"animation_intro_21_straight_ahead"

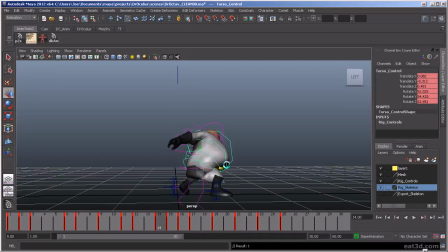[41:47]
You can see that arc as I'm flipping through here that's going through the body.
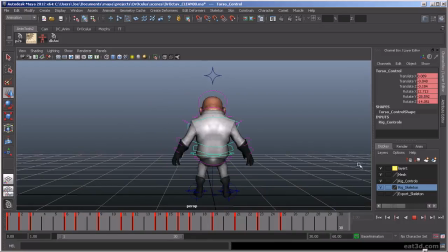At it from the top. You can't even see the punch because it's playing back so fast. Because there's nothing happening right here.
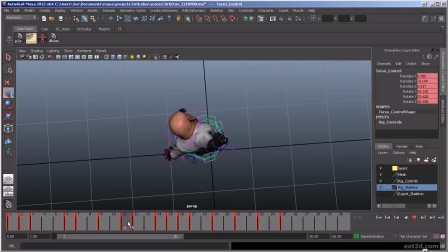[42:23]
You're not even seeing the arc get really described on that punch. So we might want to add another in-between in here. So we can really see this arm coming through its arc.
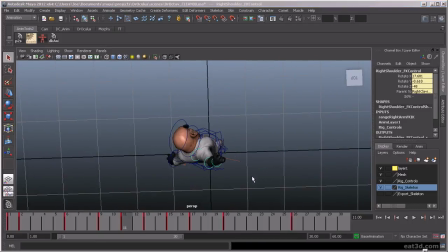Maybe it's out a little bit more like this.
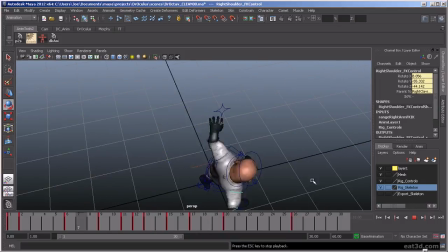And you could really, yeah, I think that's reading a lot better now.
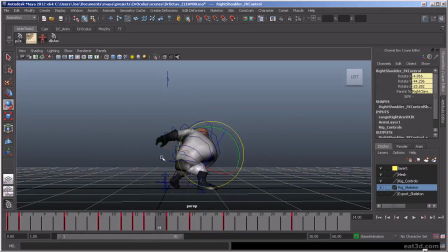[43:09]
The torso needs to be still pretty rough, or the hips, I mean, they're coming through here. I probably want to add some more in-betweens in here too, because it resolves pretty slowly.
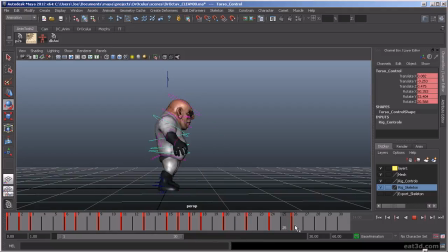Yeah, so the end here, it's feeling a little too bouncy and a little bit too fast.
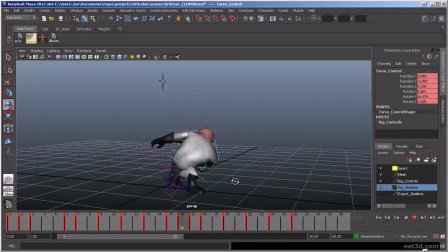[43:38]
It's not resolving softly, or smoothly, I mean. But it's getting there. We'll get it. All right, let's keep on polishing this bad boy up. We'll take it all the way to completion.